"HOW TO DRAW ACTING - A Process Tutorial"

Even though I'm wearing the same t-shirt because I'm a very, very dirty person, the other video was actually shot yesterday.
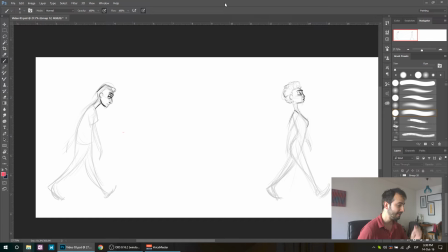So what we have here is this character, the one on the left. He is looking very like distracted, looking at his shoes while he walks. And on the other hand, we have the girl character that she's looking straight, very confident, with her chin up.
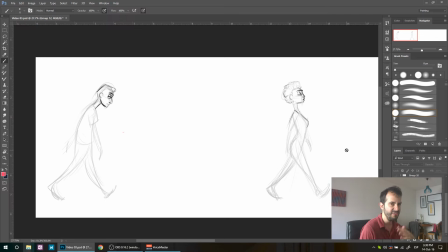And so I did the two faces. They're going to vary a lot when I'm doing this because I was very sketchy. So, second drawing. The character gets a surprise when he sees the wallet on the floor. This is a pretty common surprise face.
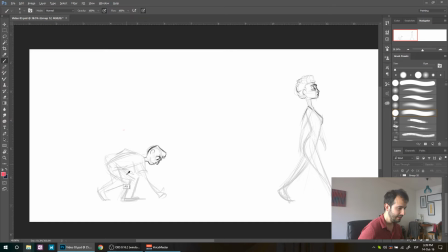So, he leans, he looks just a bit worried about what it is.
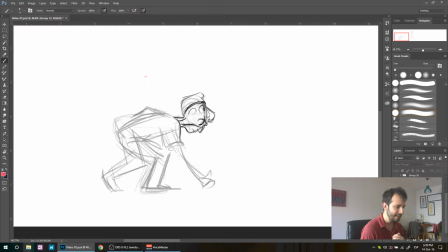He goes like, what is this? He's looking a bit confused. And he looks up and adds 2 + 2. And he goes like, oh, that's from the girl. So the first thing he does is, well, he looks a little bit scared.
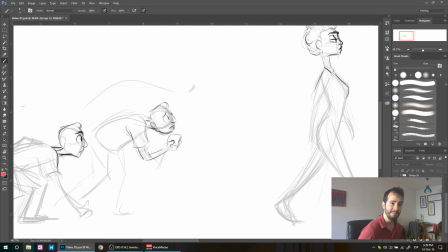He's like trying to get some confidence to give it to her. And finally he gets it and decides to tap on her shoulder despite his fears. He's a very brave, shy man. So what happens with the girl?
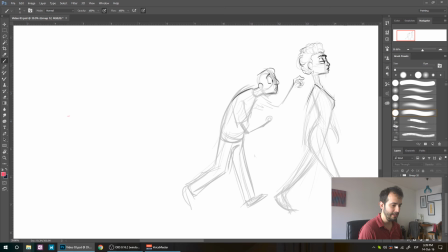The girl actually, wait, where is it? The girl actually gets just a bit surprised. I have to move like, you know, I did this as a comparison, but she would actually be where this one stands. So she gets surprised, right? And now is where it gets a little bit complicated.
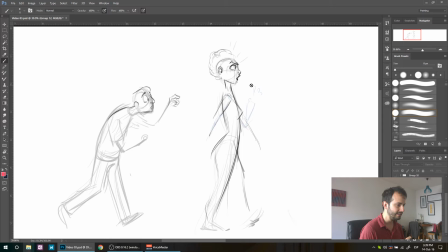Like you can see, I tried to get her face to look like surprise and outrage at the same time. Like something wrong is going on and she doesn't know why. And that is exactly why she reacts like she does, which is like this.
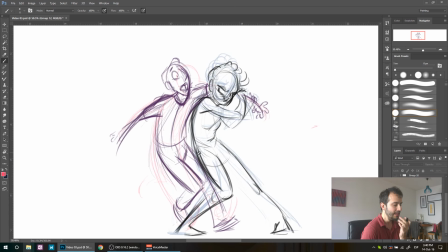So in this one, compared to the sketch that I had to, like, there are still some things that I don't like about this one, and let me show you what it is. Now, I don't think I was actually exaggerated enough her throwing her hip here to the back to
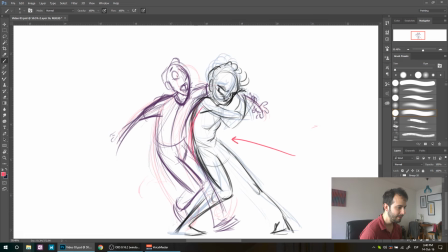put all of this weight of her body near him. And at the same time, it's like I wanted to have this feeling of this arm being pulled and his face resisting. And I don't really think that I got it right. And I still have to work a lot on it.
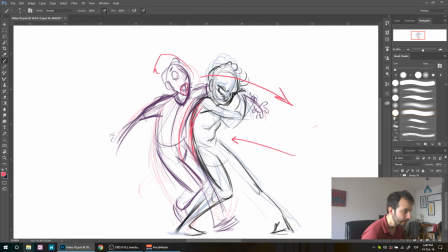And well, now that I see his face, it's like I will make the mouth a lot more open than what it is. And she's like looking like a you bastard. She's looking angry and she's like, huh. So all of this is going this way. So I move on to the next one.
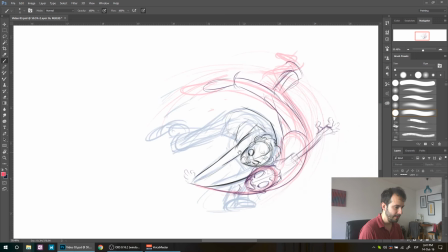Let me see how it goes. Okay, also this one I can put them together, yeah.
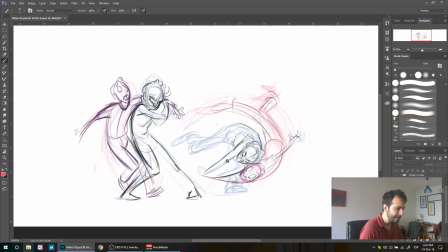So yeah, sizes and scale, they're going to vary a bit. These ones, maybe I can just adjust it a bit so they look like they're the same people at the same size.
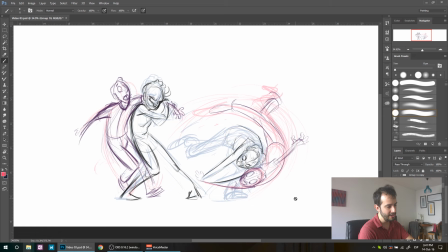So in this one you have the two faces looking to the same point, that is the arm, but she's pulling like really angry and he's like pretty desperate. And I try to stretch his face and his eyes to get more movement. It doesn't look that good, does it?
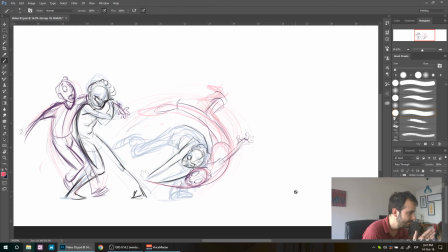But still, you know, what matters from what I'm doing here that I'm trying to do is try to get the body and the face to actually convey one expression at the same time.
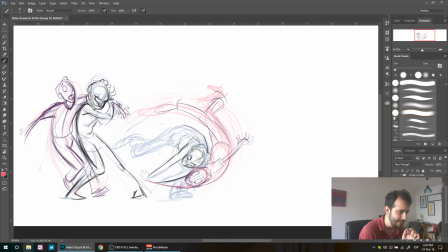And I try and kind of think that I'm getting there. Now, this one, well, I'm going to get this one.
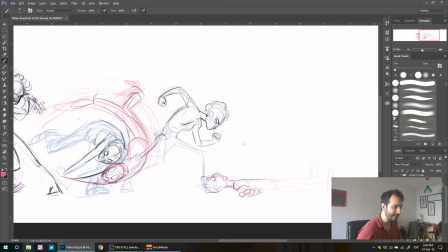This one, she's looking like really angry, like, what's your problem? And he is, well, he's pretty terrified of her.
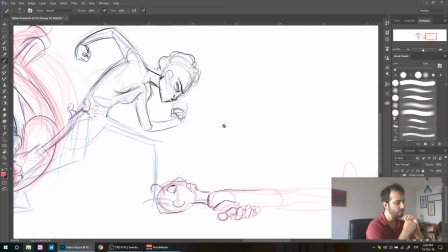And I know that probably I'm missing just one more drawing of the impact, like when he actually hits the floor, because now I have it in the air, and you know, I have it,
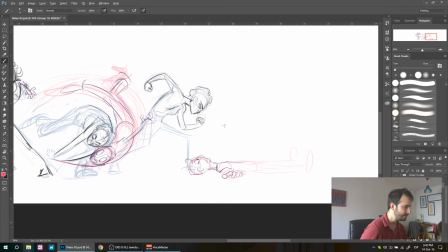let me show you here.